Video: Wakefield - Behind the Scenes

So much of cinematography is almost dialed in in a sense, you know, this is how to frame a house, this is how to frame a, you know, conversation with two people at a table, this is how, you know, and we're always searching for something that's a little bit offbeat, but then when you do it, you go, why do we need this now in terms of is it being queued out of the script,
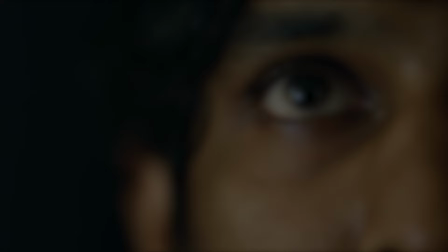19s
or is it something we're just doing to look cool?
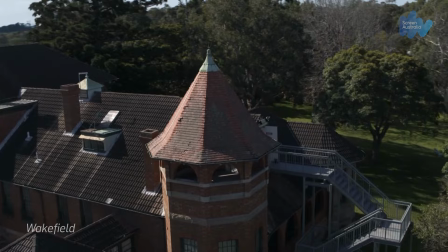26s
Wakefield is a drama set around a psychiatric institution where our lead
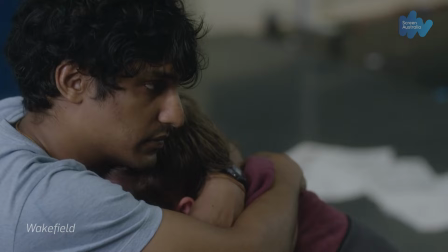33s
actor and psychiatric nurse who seems to have a knack for solving everyone else's psychiatric problems is also having his own breakdown. As far as an overall feel or tone to the show we mulled over the colour palette quite a bit and we
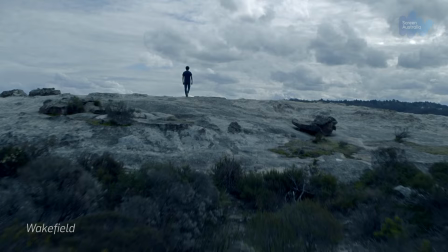50s
didn't want to make it or announce itself as being a little bit sad and full
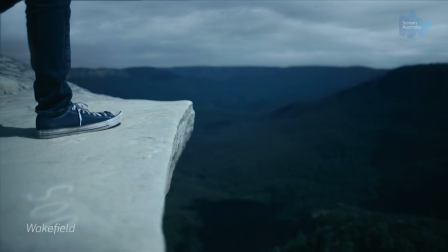55s
of anguish by having a completely blue Scando feel to it. However, we did lean that way a little in the final grade.
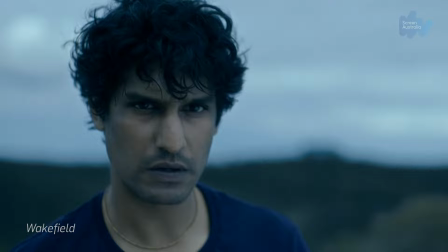64s
It seemed to add a certain quality, which for me seemed to fit in really well with the settings in the Blue Mountains
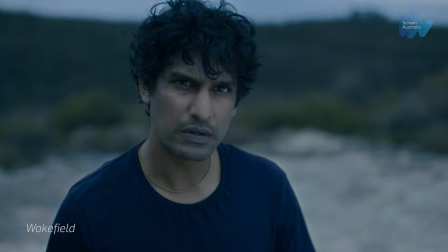72s
where it was just in the shadows a little bit and it does have a blue tinge to the atmosphere there and so it was the natural thing to do. We then felt that the best way to show the fantasy and flashback or dream sequences was to lean into the color a bit more.
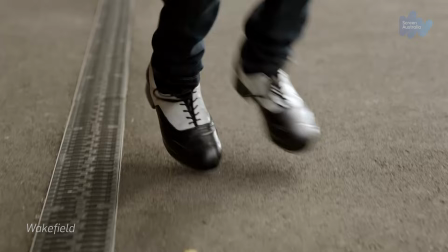89s
Deep greens and oranges and yellows for the dancing and it's a contrast and you know it delivers.
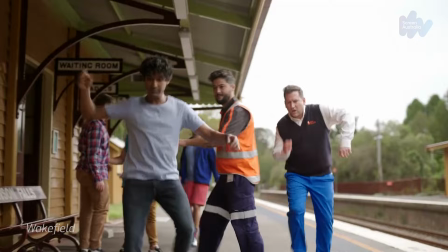We have this trick up our sleeves now which doesn't cost a lot. Sky panel lights are LEDs that can deliver a full spectrum of colour and that's a really great option to have up your sleeves.
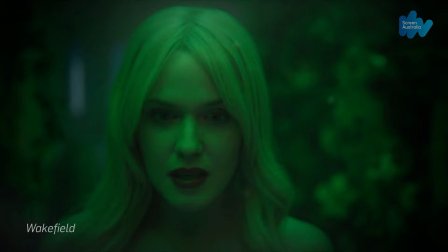117s
So you'll see sequences there where we create a garden in a corridor while we're using deep green light from above and Benny Dugard,
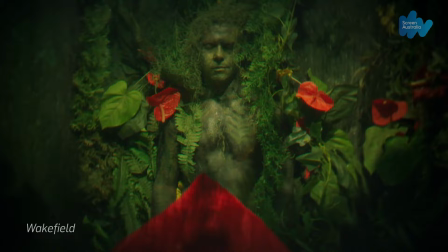126s
who's my gaffer, is in there feeding coloured lights in and gels wherever he can. It used to cost a lot of money to do Colour, go back 10 years ago, but now it's a go-to number one trick these days. As a style, we chose to be physically closer to the actors, a bit more so than you might normally.
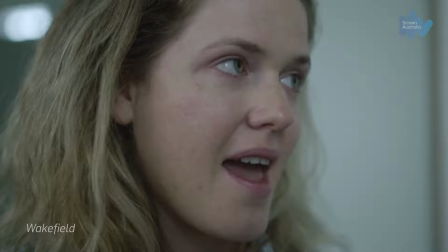152s
Just to add to that level of intimacy,
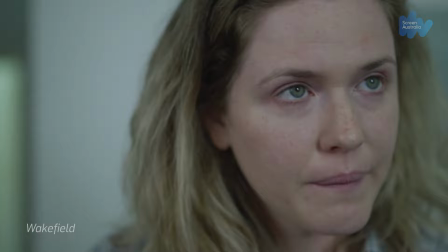156s
particularly as it seemed to be important to make it subtly
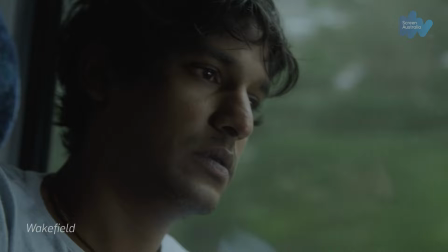162s
obvious which character we've been now seeing the world through we we change our point of view a number of times through the series and it seemed to be the right thing to do to just be a little bit closer than you might normally with a lens but not not in here so much as sort of you know still like a 40 mil but be this far be this far away not the other side of the room which we might have done for you know for a classic
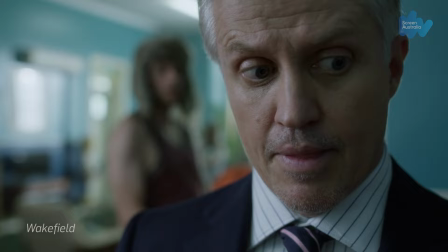186s drama why don't you give mindfulness and depression meditation ago. Starts in 10 minutes.
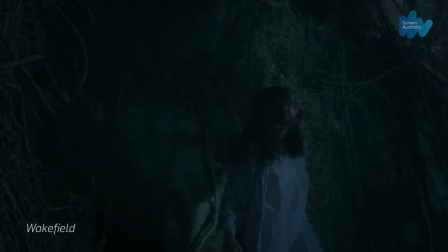191s
There are quite a number of scenes in Wakefield that involve projections of pre-recorded material
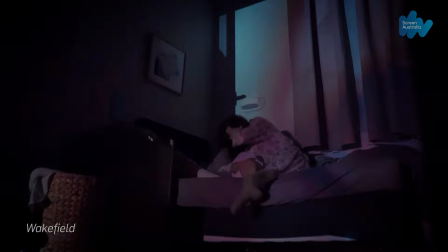198s
onto foliage into a rock wall at one stage and then we've run characters through that.
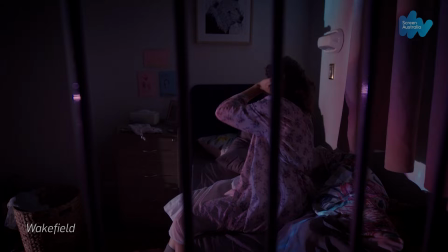204s
And we were trying to show disassociation and states of anxiety.
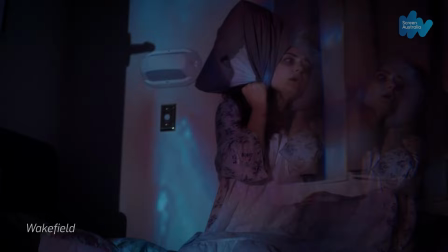208s
In this case a woman who's had a child and feels that she can't quite cope with the responsibility of it and that whenever of the child's scream, she sort of feels like she's just being attacked and all that she's going to disappear into the scream. It seemed to work really well. I mean it's got a fractured unusual style to it, but it does without a doubt give you that sense of disassociation or it's dreamlike but it's not misty or through wavy glass or anything.
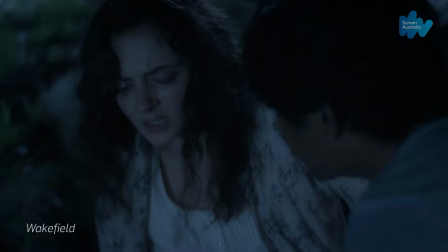241s
It's a little bit more arresting and immediate than that.
I can't get it out of my head.